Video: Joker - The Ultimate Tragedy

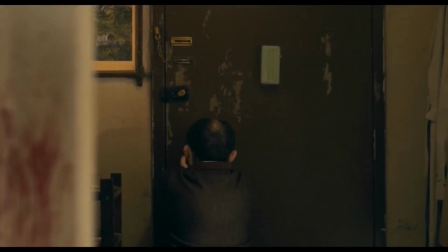(12:40)
At first, you don't really know, which brings a great sense of unpredictability.
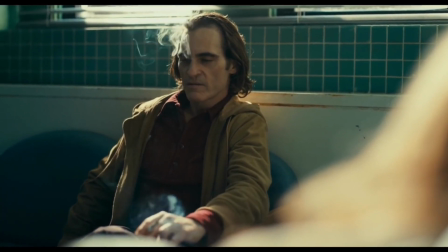(12:44)
Now, earlier when Arthur killed his mom, he said to her that he used to think that his life was a tragedy, but now he realizes that it's a comedy.
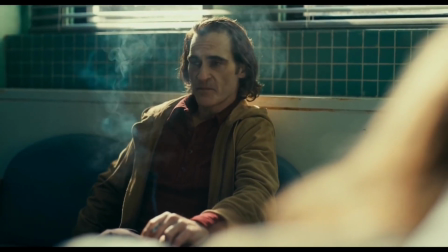(12:52)
It's pretty brilliant that the film, up until this point, has been nothing but a tragedy, and when he kills his mom, it becomes a comedy.
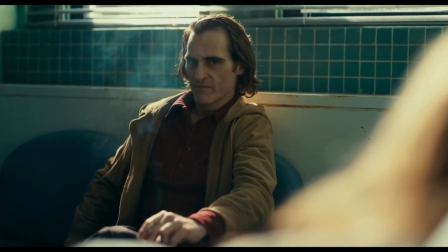(12:59)
This is fantastic storytelling, as the film is entirely from Arthur's perspective,
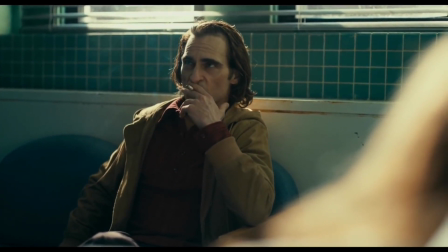(13:04)
when we feel the film change from a tragedy to a comedy, that's also what Arthur is feeling.
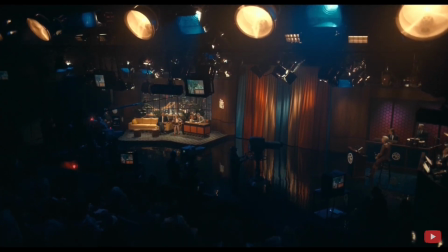(13:08)
It's honestly genius. Then we get the Murray Franklin show scene, which is destined to become one of the most iconic Joker sequences of all time.
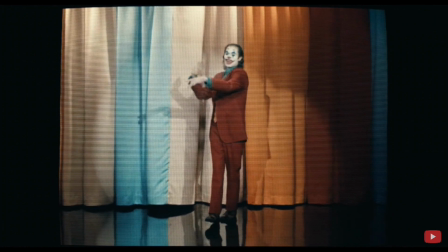(13:17)
Joker is now fully embracing his inner persona. He whimsically dances out onto the stage, smiling and laughing with the audience.
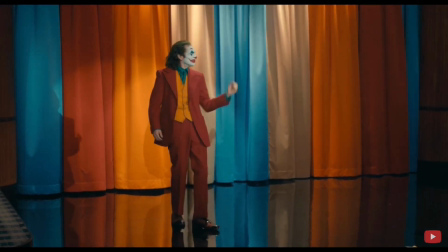(13:24)
Now earlier in the film when When Arthur rehearsed for the show, he planned to kill himself with the revolver in front of the audience,
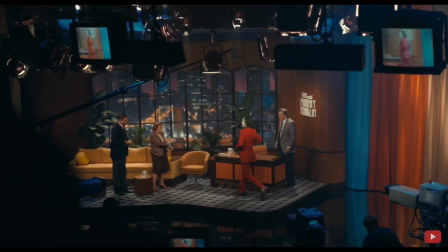(13:30)
but his hate that he has developed for Murray overtakes him, and he decides that this guy is going to go down with him.
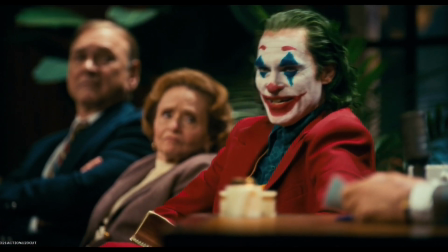(13:37)
They have a brilliantly written conversation discussing Joker's view on society. We get a great line that's honestly one of the most powerful in the film.
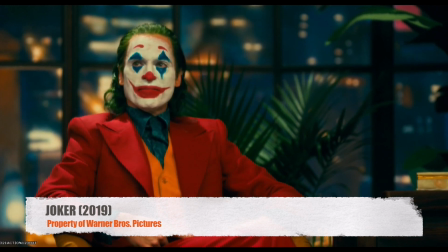(13:46) Oh, why is everybody so upset about these guys? If it was me dying on the sidewalk, you'd walk right over me!
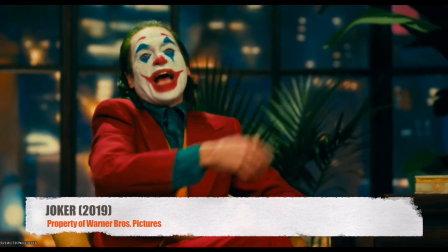(13:54) I pass you every day and you don't notice me.
This is so powerful because it's so painfully true.
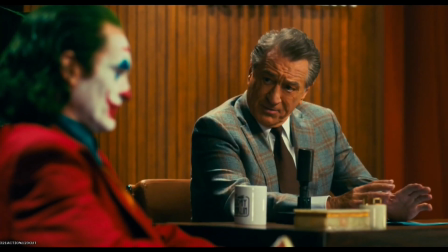(14:00)
The fact that the film gives you no choice but to question your own ideology and morals,
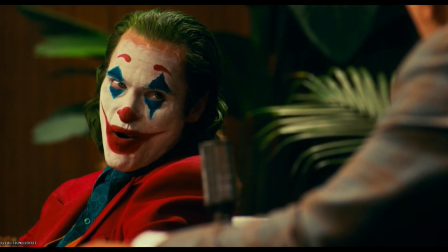(14:04)
but also to think about how we contribute to creating the Joker, is really risky on the part of the filmmakers,
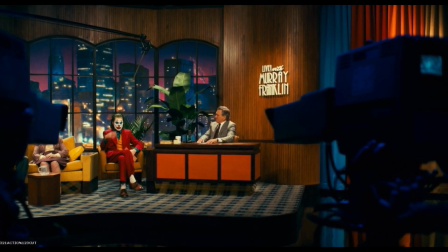(14:10)
and I really commend them for doing it. These are issues that need to be discussed. We then get what is probably my favorite line in the film.
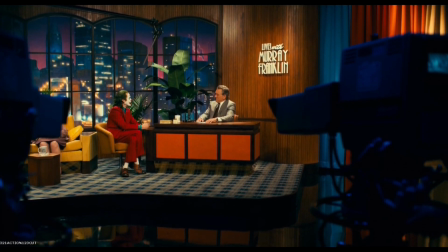(14:17)
There is language that I have to cut out, so if there is a weird cut, that's why, and don't worry, I'm going to cut away from the blood.
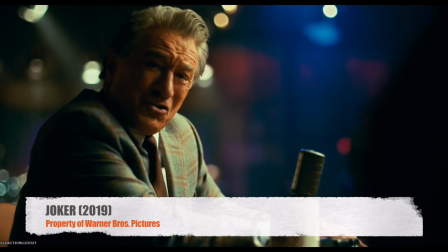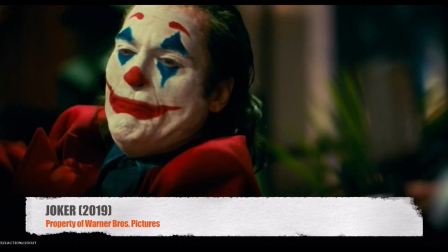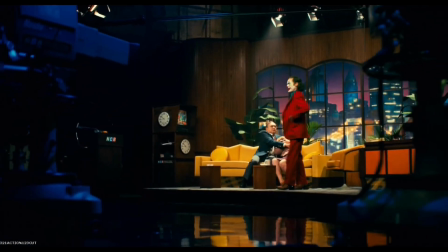(14:42)
At this point, Joker is completely unhinged, and the scene that follows is, dare I say, beautiful.
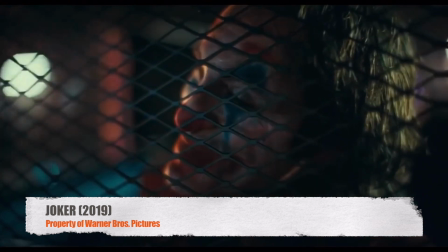(14:49) I know. Isn't it beautiful?
It's what I discussed at the beginning of the analysis portion.
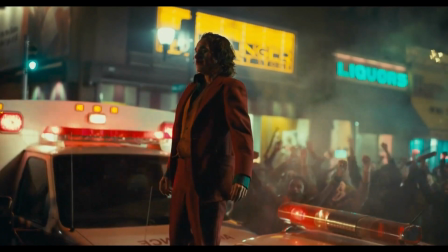(14:55)
Joker is rescued from the wreckage by people he's inspired and dances on top of it, the score completely overtaking the scene.
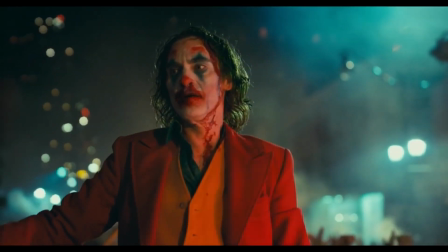(15:03)
And now we get my favorite moment in the entire film.
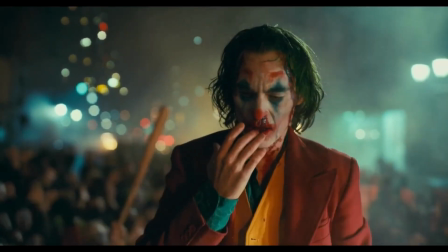(15:06)
Joker takes his own blood and dons his signature clown smile, accompanied by the, once again, amazing score.
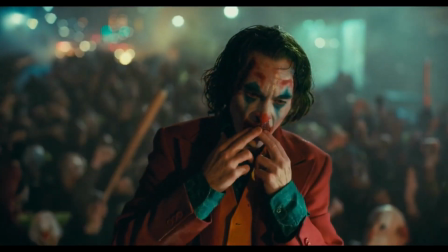(15:13)
You might think the film is over at this point, but no. We have another scene that continues the dark comedy that moves the entire third act.
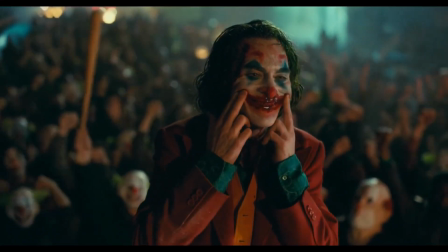(15:20)
Joker is being held in Arkham, and we see him laughing, but we can tell it's not his condition.
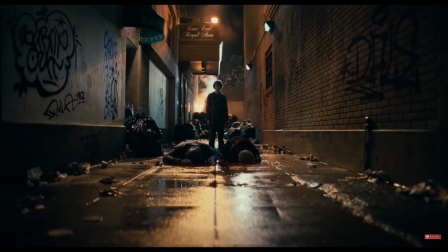(15:25)
He is actually experiencing true amusement here. We see that he is thinking about Bruce Wayne standing over his dead parents in the alleyway.
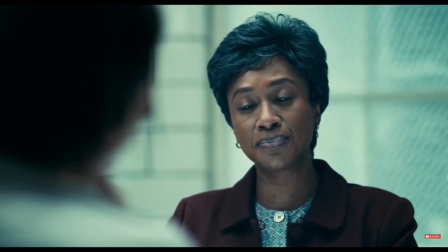(15:32)
The woman across the table asks if he'll tell her, and he simply says that she wouldn't get it.
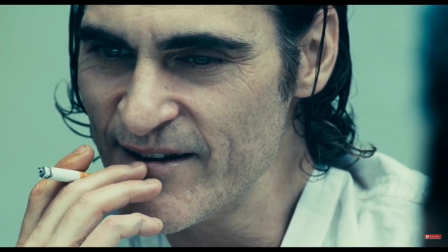(15:37)
Normally, people would feel the need to justify the joke to ensure that others around them understand it, but at this point, he legitimately just doesn't care.
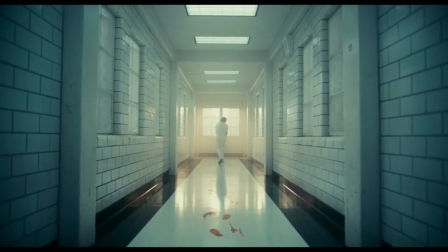(15:45)
The final shot is my favorite in the film.
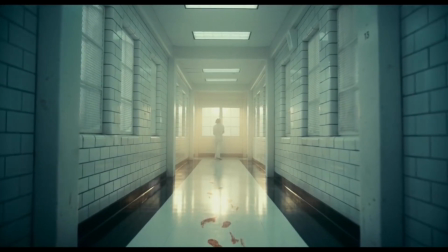(15:47)
We see Joker making his way down the hallway, leaving bloody footprints behind him, not only implying that he killed the woman, but it's also genius symbolism.
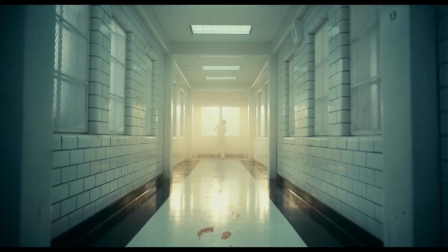(15:56)
We get another moment of the film's dark comedy, as Joker is chased by guards down one way of the hallway,
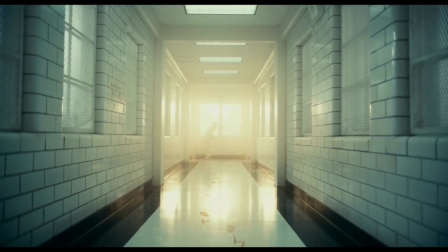(16:01)
and then it is reversed, and we see Joker chasing them in the opposite direction. And that's our movie.
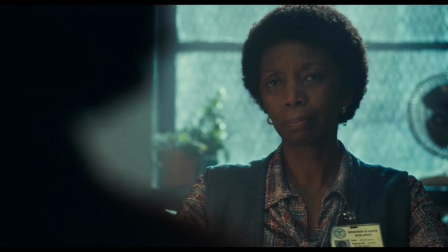(16:07)
Joker is honestly my favorite film of 2019. It is masterfully crafted and expertly told and paced. Though the final act is essentially a dark comedy, there is a deep,
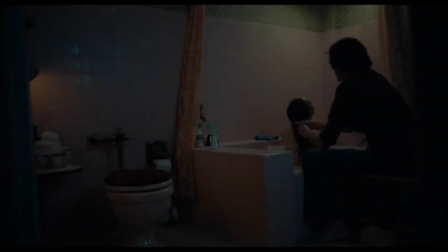(16:17)
underlying tone which is the reminder of the true tragedy that this film is, which is perfectly captured in the score when Joker dons the blood smile.
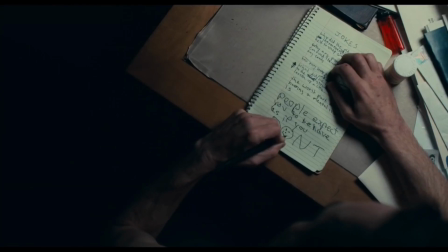(16:25)
Arthur Fleck, a genuinely nice and kind-hearted man, has become a reckless, remorseless, mass-murdering psychopath.
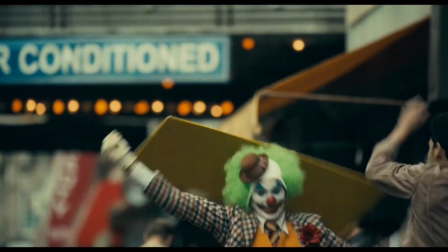(16:33)
That is sad. In fact, as I said before, it's heartbreaking.
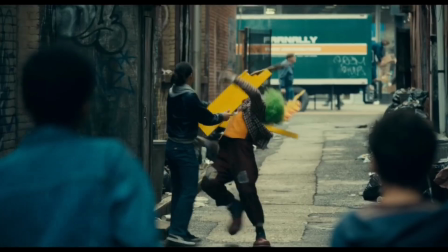(16:38)
Joker is the ultimate tragedy.